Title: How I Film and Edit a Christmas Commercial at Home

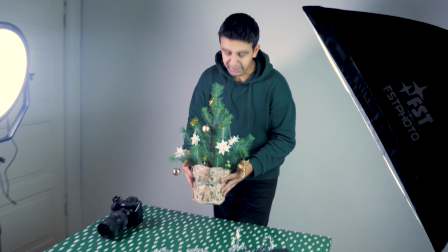The next shot is, we're just gonna put the tree on the table slowly,
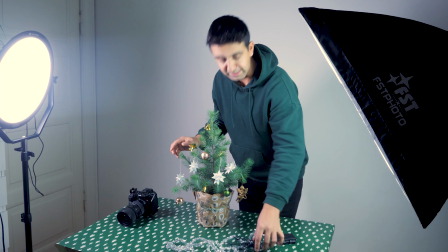snap our fingers, and the moment we do that, we're just gonna get a little bit of extra decoration and some Christmas lights. If you're still wondering why I have the cage on the camera, it's because I think it's giving me a better grip when I film with it.
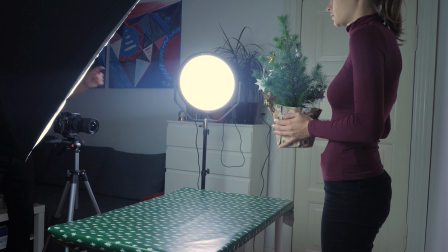And let's go.
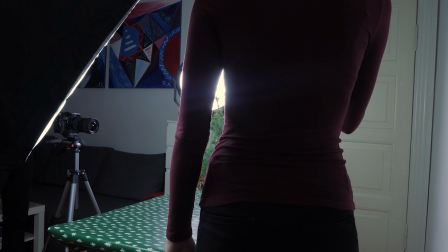Perfect.
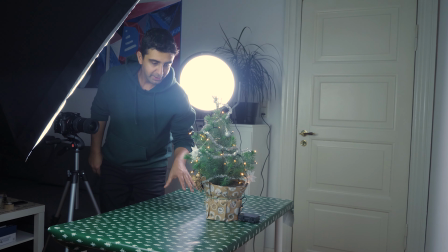To really try and sell this effect, I'm gonna start recording and shake the table a little bit so that we still have the decorations moving as we had it in the previous shot.
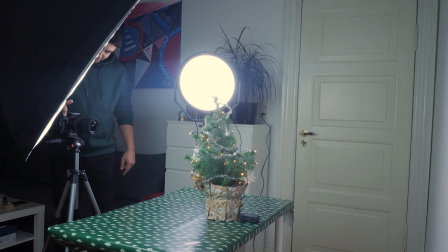I really hope this is gonna work out. So we are recording and let's shake the table.
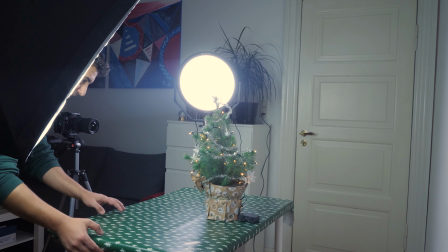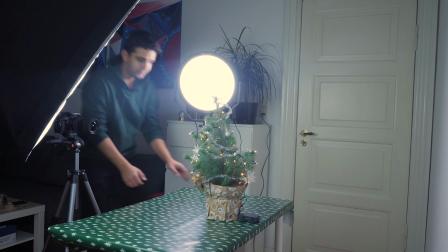I'll try to do it a bit more.
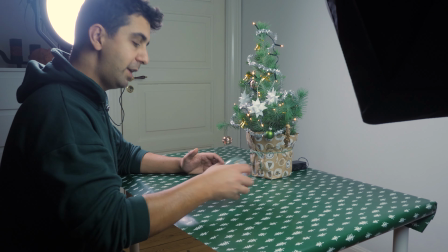Okay, the next shot is not that complicated. We're gonna try to roll the snow globe from one side to the other.
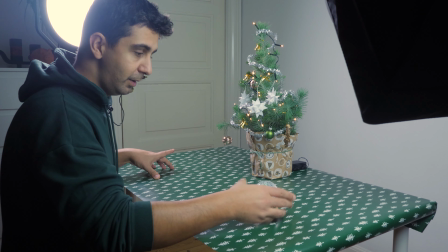Put it down, but right after, we're gonna have the index finger lift,
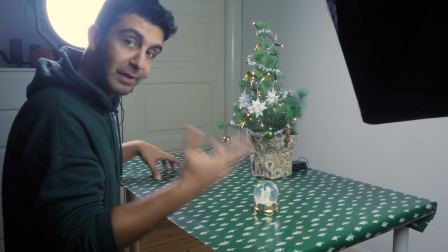because in the next shot, I'm gonna try to mask a flame on the finger, because that's how we're gonna light up a candle.
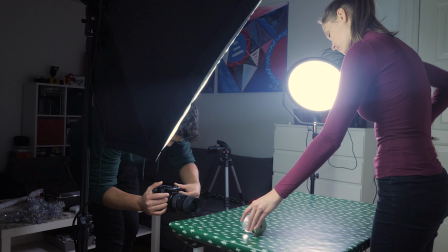3, 2, 1.
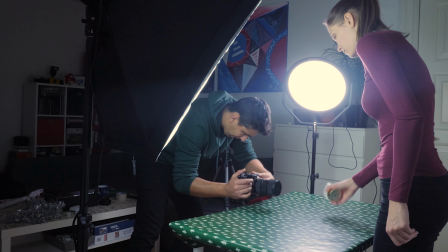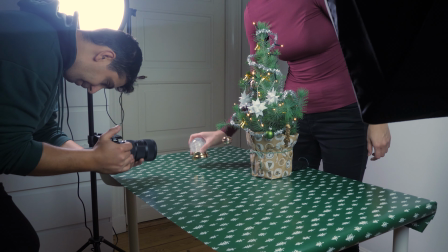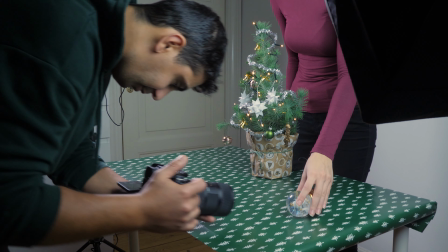Three, two, one.
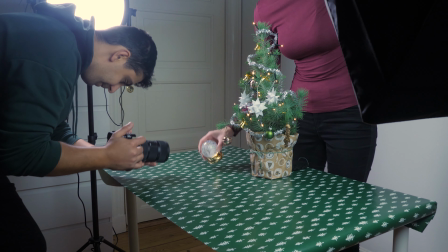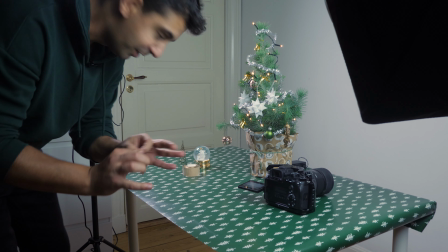Now this shot is a little bit trickier because I don't want to move anything from the table.
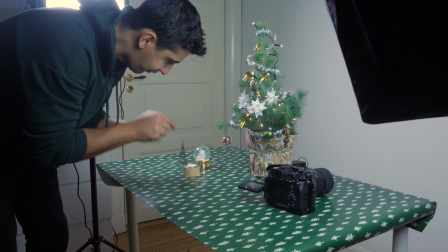As maybe you can see that I've already put the candle here.
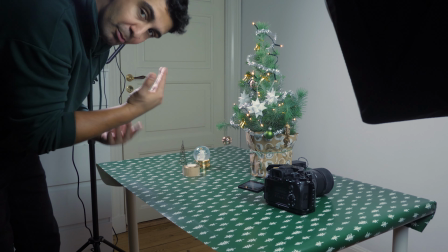So we're starting again from a down to up movement with the finger and the fake flame,
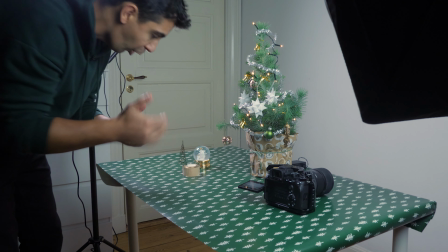and we're gonna try to basically throw the flame on the candle. I really hope this is gonna work out.
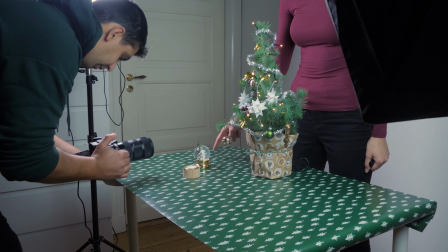3, 2, 1, slow, slow, slow, slow, slow, slow, slow. Yeah, enough, go.
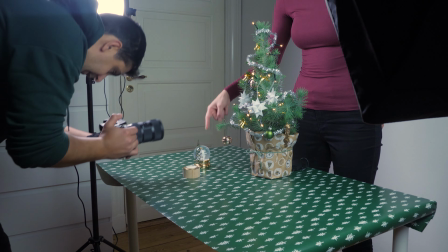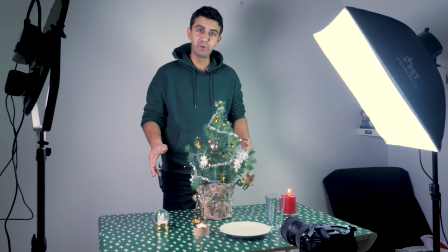Okay, for this next shot, we're combining two magic tricks in one.
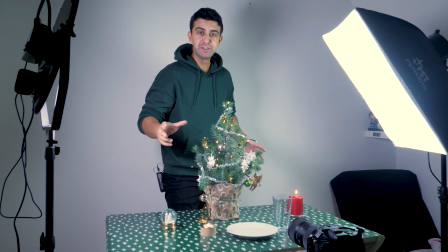So we're gonna have a chocolate chip cookie floating in frame.
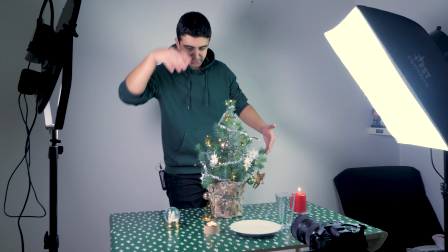We're gonna bring our hand down and pretend that we use the force to put it on the table.
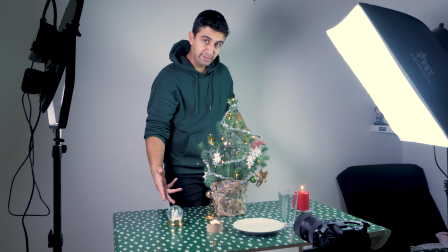So we're gonna do something like this. It goes on the table, and then we're gonna pretend we're squeezing something on top of the glass,
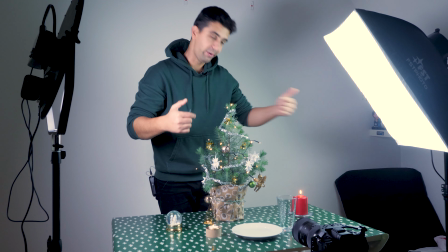and I'm gonna mask that on another shot where we actually pour milk into the glass.
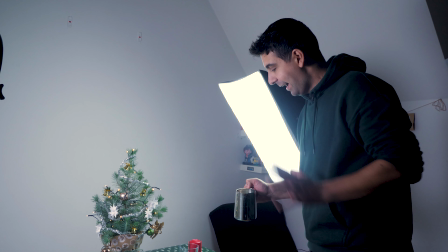So basically it's gonna look like we're pouring milk out of our hands, just like this. For Santa! Come on! Yeah.
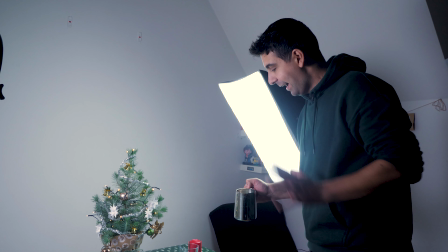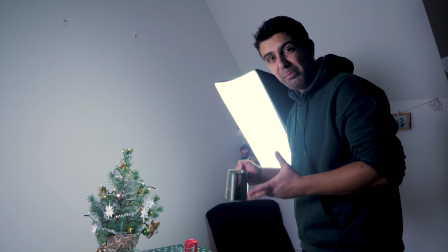Awesome. Okay, so far so good. I gotta pay attention that I poured the milk properly in the glass so that we don't mess this shot up.
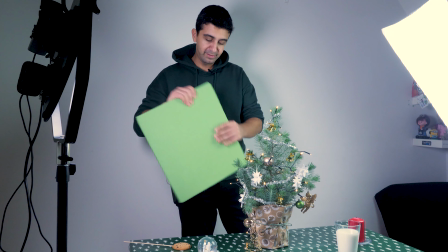I really hope this is gonna go how I see it. The most important thing is that I don't create extra shadows around the glass, because for this exact shot I'm filming now, I'm only gonna use the masking, the cutoff of the glass.
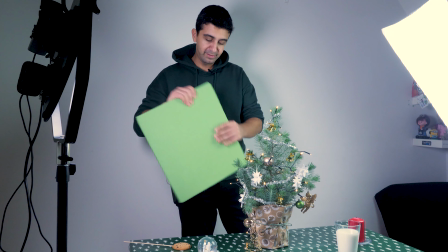Okay, we're getting to the end of this. I have a little do-it-yourself project over here.
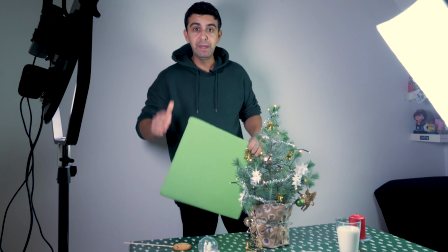It's a piece of cardboard wrapped in some green cloth. I made it years ago specifically for these kind of reasons, to float things in videos.